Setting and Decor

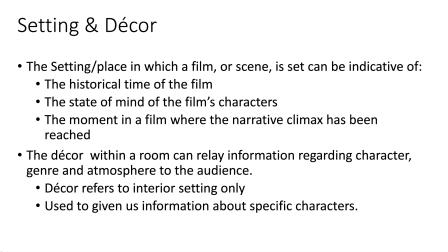486s
So, the setting or place of a film, or even individual scenes, can be indicative of the historical time of the film, the state of mind of the film's characters, a moment in the film where the narrative climax has been reached.
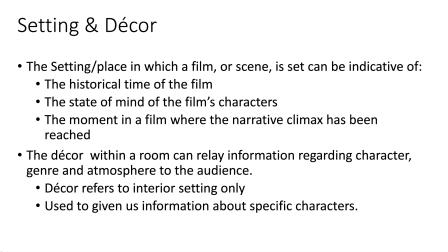503s
Okay, and we can see all of these if we look at the setting of The Naked City. Think of the moment in the film where the narrative climax has been reached. All right? Think of, and I would argue, the narrative climax is when Garza and the detective fight.
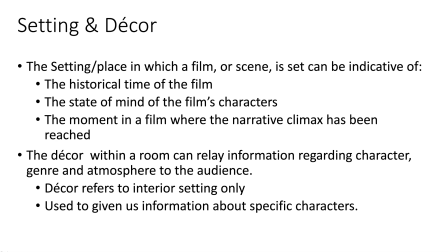520s
All right? When Willie Garza has been exposed. And they're in his apartment, you have that tense moment, and then he attacks him and he gets away. Everything else there is denouement. Even when he climbs up the bridge and gets shot and falls to his death.
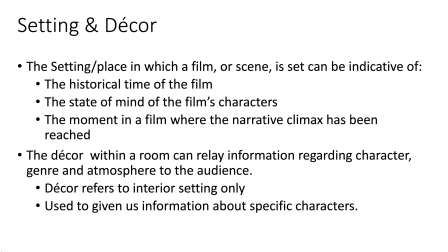539s
So think of setting as a broader sense. Setting can be outdoor aspects. Setting can be the larger area of location in which a film is taking place. A setting can be individual points in that.
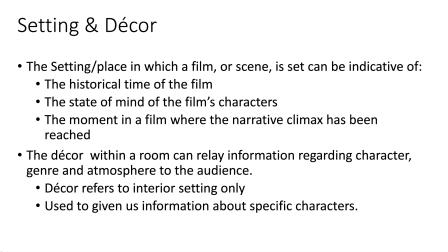556s
So New York City is the setting of The Naked City. And we see that in the historical time. We see how that setting impacts the mind of the characters.
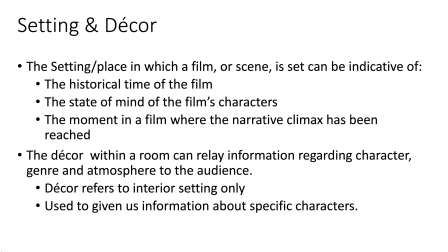570s
We also see that in important moments in the film, you know, where they show us scenes in the city where, you know, a discovery of the case has happened, or you've had a chase scene, that sort of stuff.
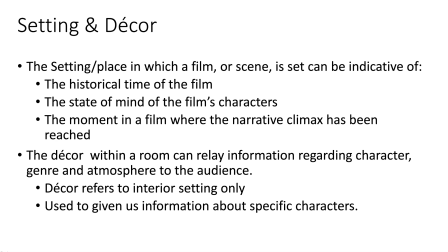584s
When we talk about decor, we're talking about tinier ways that interior settings are designed. So decor is a subset of settings.
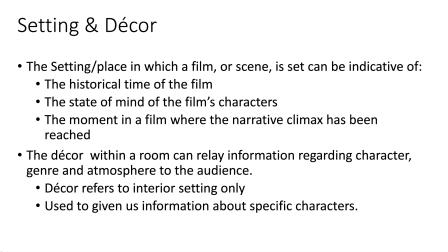599s
Okay, so you can kind of put setting at the top and the decor underneath it. And one of the things about decor is that it is oftentimes used to give us information about specific characters,
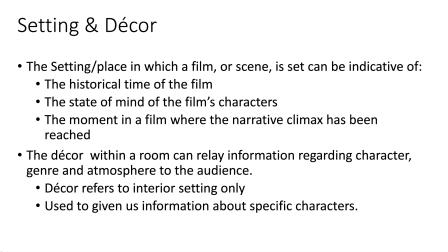612s
how a person's room or private space is designed lets us know about that character.
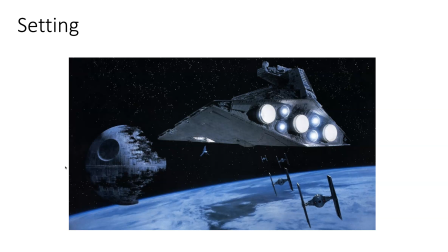622s
So let's look at some general examples of setting and decor from big films before we take a look at them in the naked city. So this is from Star Wars. This is obviously the setting of Star Wars.
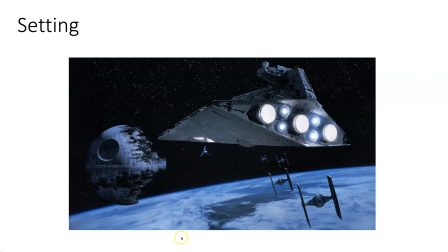636s
The stars, space. All right, that's the general setting of where most of Star Wars takes place.
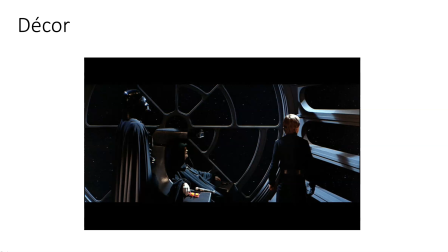642s
It takes place in space. Here would be Decor. Here is the throne room of the Emperor, who is this bad guy in the center.
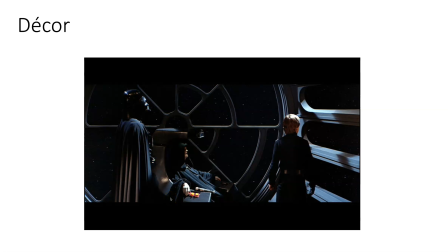654s
And so we could see that the overall setting of the film is space, but the drama of this and the decor tells us about the characters. Tells us that this is sort of prison-like, tells us that our main hero is trapped in, gives us an ominous sense of foreboding with all of the blackness.
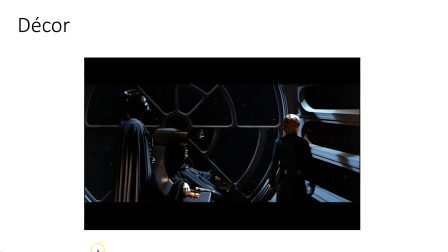671s
So the decor of this interior room lets us know about the character dynamics within it, while the setting of space can impact larger thematic issues in a film. So that's sort of an example of how setting and decor work together.
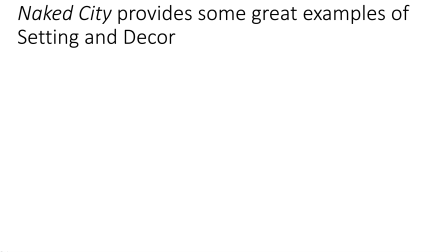690s
So let's look at some examples from our film now. Now we're finally ready to talk about setting and decor in the naked city.
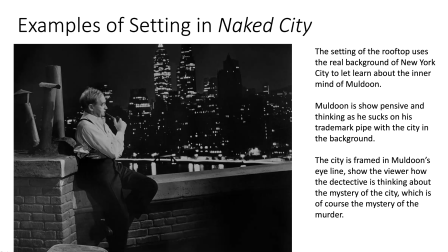698s
Examples of setting. Here's a great scene, and there are many, many examples of this. So the setting of this rooftop gives us the background of New York City and kind of lets us into how Muldoon fits within the larger story of the character.
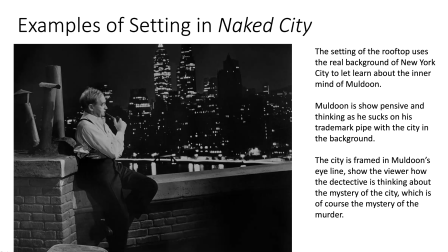714s
Muldoon here is positioned in front of the city. He's shown as pensive, thinking as he sucks on his trademark pipe with the city in the background.